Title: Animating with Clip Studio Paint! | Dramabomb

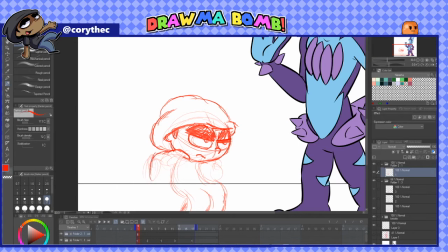(12:25)
Because the first one was posing, this one is actually going through and showing more details. So that I understand, okay, this is where I'm at, this is where I'm going to go.
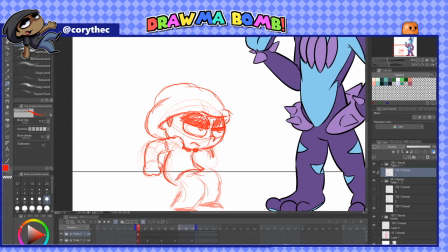(12:35)
And yeah, it's really fast. Golly, okay.
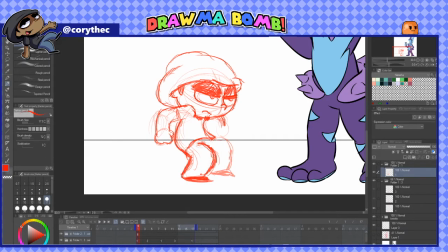(12:42)
And I actually had that's a cool part about digital art, is that you can move stuff after you sketch it.
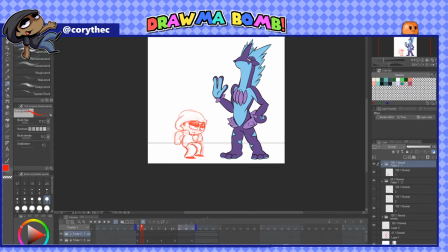(12:50)
Which I wish you can do with traditional, but you can't. Unless you cut it out. So now that's my first pose. Now I'm going to my second frame, and instead of redrawing the exact animation, I'm using my transform tool, my free transform tool.
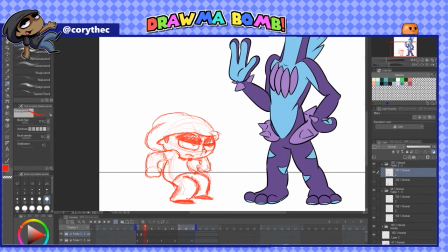(13:06)
Your free transform tool is going to be your friend in animation, because whenever it comes to squash and stretch, it helps tremendously. So you don't have to redraw each and every frame. You can just copy, paste out of the frame, or duplicate the frame, and then transform it.
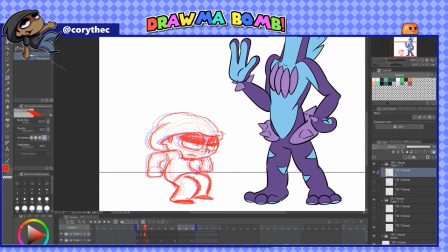(13:23)
Right now, I'm going and making it so that my body rocks in an arc form. Not an art form, but an arc. And basically what that is showing, that in a principle of animation, is that everything moves in an arc whenever it comes to the human body.
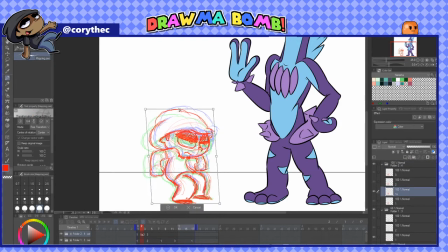(13:40)
There is a natural pivot point. And what I'm doing is showing that I'm going through that pivot point and going up.
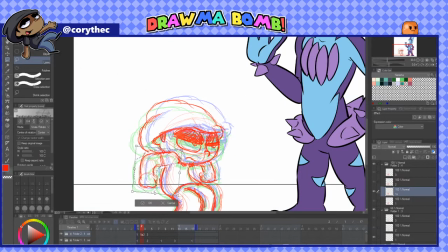(13:47)
So I'm going back a little bit and then springing forward and up. That is exactly what I'm doing right now. I'm moving my arms so that they kind of stay in the same spot. So it shows that I am literally moving my arms up and sinking down.
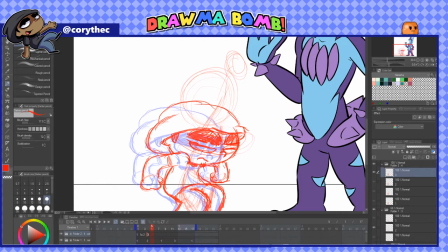(14:07)
And I'm about to ready to do the initial jump. And also I'm using anticipation whenever it comes to that rocking motion. And now I'm slowly closing his eyes so that whenever he goes for the actual jump, the eyes are slowly closing.
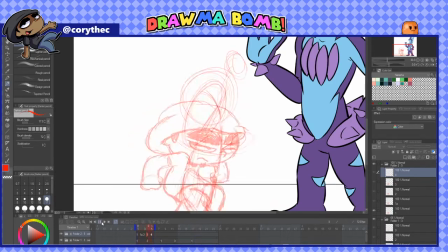(14:24)
When he jumps, his eyes are closed. When he reaches up there, he is going to open his eyes.
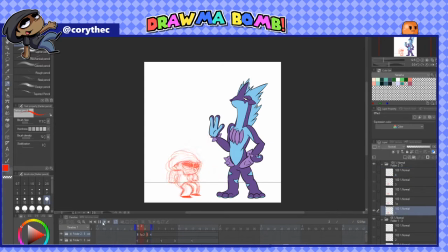(14:30)
And now it just looked really funny. So right here, I actually took a recording of it and posted it on Instagram and TikTok and Twitter, because it was just a funny little thing. Normally, I only do it like once or twice to see if this actually works.
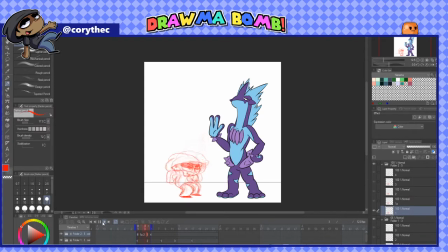(14:45)
Go in, add a little bit extra, make it so that he moves farther, moves smoother, whatever it takes, and all that fun jazz. But right now, I'm basically just having a little bit of fun, and wow, this is
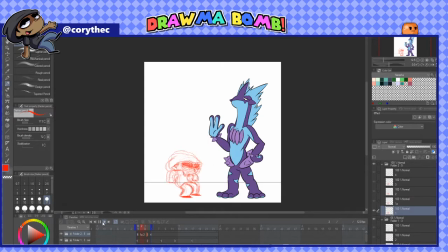(15:01)
way taking too much time. Come on, Corey. You can post it. You can get back to work. This is done really late at night.
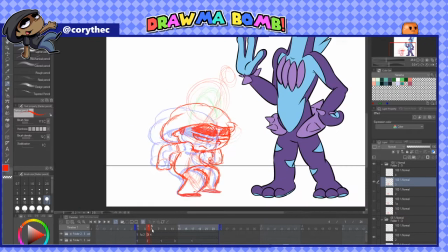(15:12)
I think it was like at least 12. Oh, there we go. Like 12 o'clock at night. And now I'm stretching my head so that it makes it look like I'm moving fast.
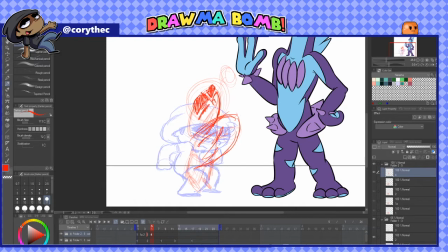(15:25)
So that, and also with the thing whenever it comes to squash and stretch, is that you remember to maintain the same mass. That's the trick of squash and stretch. You don't add mass. You don't take away mass. You just move mass. It's conservation of matter. Science.
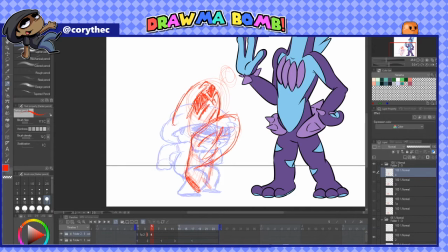(15:44)
Stay in school. And now, right there, I should have stretched him a little bit more, to be brutally honest, because it looks like I'm losing mass.
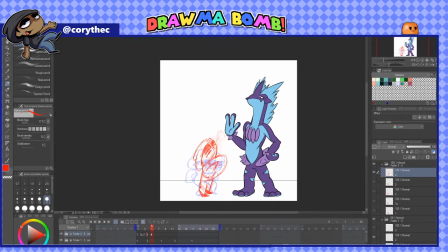(15:56)
And it kind of looks weird if you lose mass. It's kind of like the bouncing ball effect. You can have a ball that stretches super far, but if it just starts losing mass and becomes like barely visible,
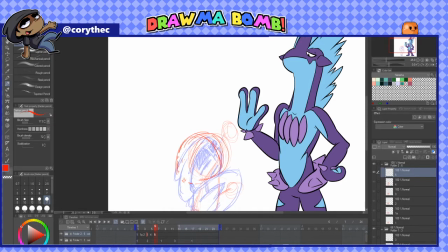(16:10)
then it's just like, oh, okay, but it still takes up the same volume almost. It's kind of weird. And now I am doing like that.
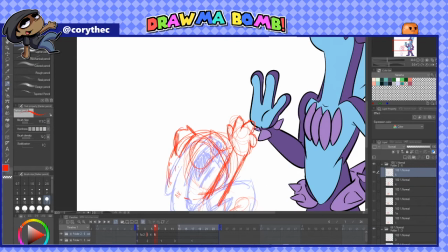(16:19)
There was a motion blur previously, which was the long, like for my hand going up.
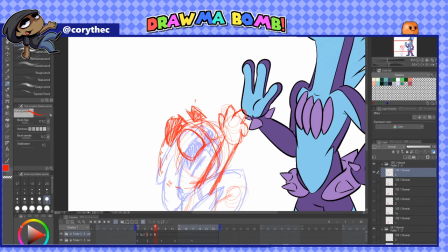(16:26)
That was a motion blur to make it seem like my hand's moving really fast. It's like trailing.